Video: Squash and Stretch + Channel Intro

Hello everybody, welcome to my series, Tradigital Tutorials.
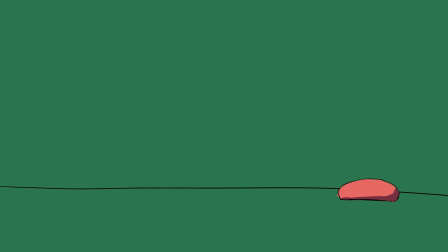Through this series, I hope to introduce people to the very basics of animation and maybe inspire some people's interest in the medium. Learning about animation can be an expensive and time-consuming process, so I hope to simplify what I've learned so far and get others started on animation if they're interested.
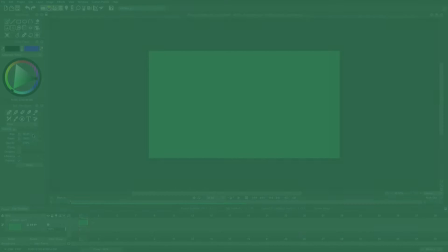Throughout this series, I'll be using TV Paint and a Huion Canvas 13 tablet.
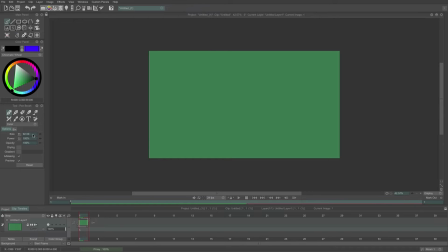My preferred style of animation is frame by frame, however, most of the information that I cover is applicable to all styles of animation, from 3D to stop motion or even a flipbook animation that you do in the corner of your notebook. The goal of this channel is to introduce people to the animation process and doing so in an affordable way.
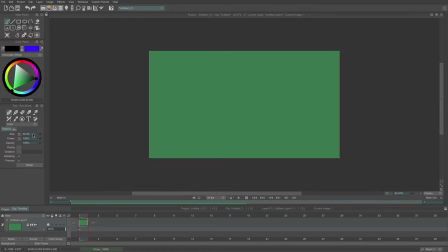I've put a link in the description to a few free animation softwares, and if you don't have a device to use these softwares, you can practice with the classic pencil and paper. During the series, I will be covering the basics of animation, some of its history, and simplifying some of the teachings that have come from great animators,
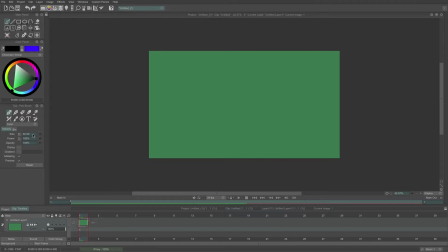such as Richard Williams, the author of the Animator's Survival Kit and the lead animator on Who Framed Roger Rabbit. I also suggest that you check out other animation channels, such as Howard Wimshurst or Aaron Blaise, a former Disney animator.
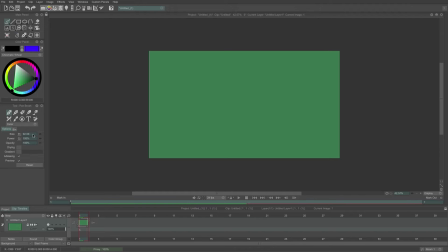The basic understanding of animation is putting a series of images or drawings together, one after the other, in order to create the illusion of motion. To me, it's interesting because it allows you to push the boundaries of storytelling by allowing you to create more expression in a scene without being bound by what is actually possible.
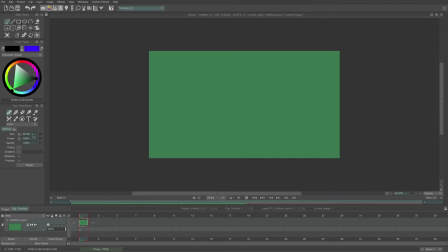Before CGI, many of the stunts that characters do in animated films would be extremely difficult to pull off with live-action practical effects. The only limit in animation is your own imagination. To begin, the first of the 12 principles of animation laid out by Ollie Johnston and Frank Thomas's book,
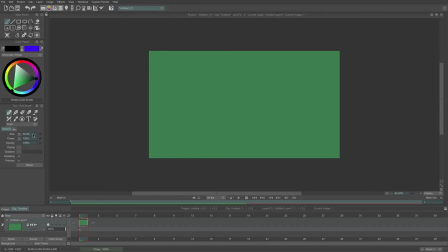The Illusion of Life, Disney Animation, that I would like to cover is squash and stretch. Squash and stretch gives mass to your animations. Changing the squash and stretch on a ball, for example, can mean the difference between a bowling ball and a water balloon.
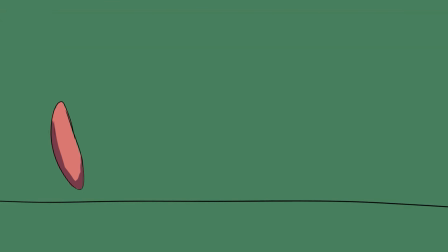Stretch comes into play when the object is in motion. If you want to portray an object with a more rubbery consistency, like a water balloon, you would stretch the object more and more the faster it goes. And the opposite is true for something more solid. You would keep it very consistent throughout the scene. When the object stops, you would squash it down. Without this principle sprinkled in throughout your animation, it could give everything the same properties, which may seem a bit too mechanical.
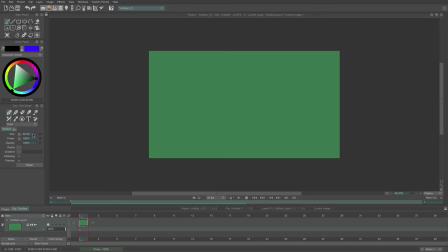One of the benefits of animation is its ability to exaggerate motion without seeming out of place. So I encourage you to push the limits of what seems possible when you can. For now, let's go through an example of squash and stretch while picturing a bouncy ball. Here we have the ball, and here we have the floor.
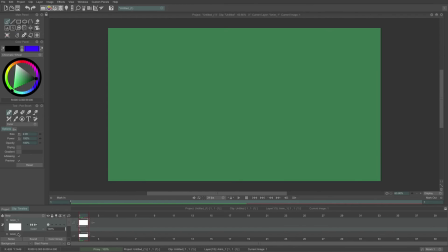Before the ball falls, its shape remains the same. However, once it begins falling and speeding up, we can stretch it more while keeping its volume the same, which is important. Right before it hits the ground, the object is stretched to its max. When it does finally hit the ground, we squash it down so it gives the perception of rubber.
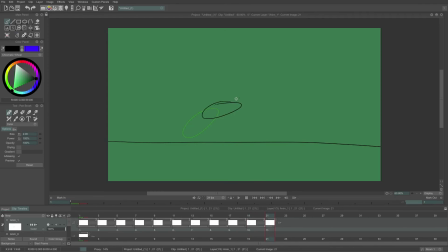After it is squashed down as far as you want to take it, we begin to bring it back up and continue the process until the ball comes to a full stop, continuing to squash and stretch it just a little bit less until it reaches that full stop. When the object is going through a fast motion, you can also use fewer frames in between.
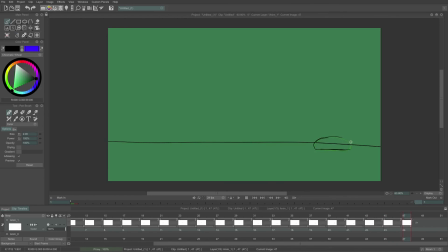And when the object is coming to rest, like when the ball hits the ground or when it rolls to a stop, you would use more frames. And here we have the full animation laid out.
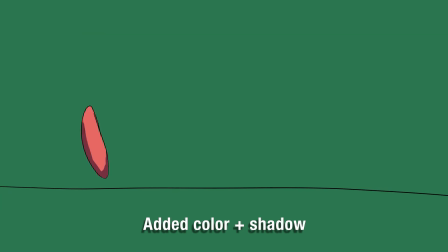Like I said, I'm still not an expert or done learning, but I hope you learned something new about animation through this video.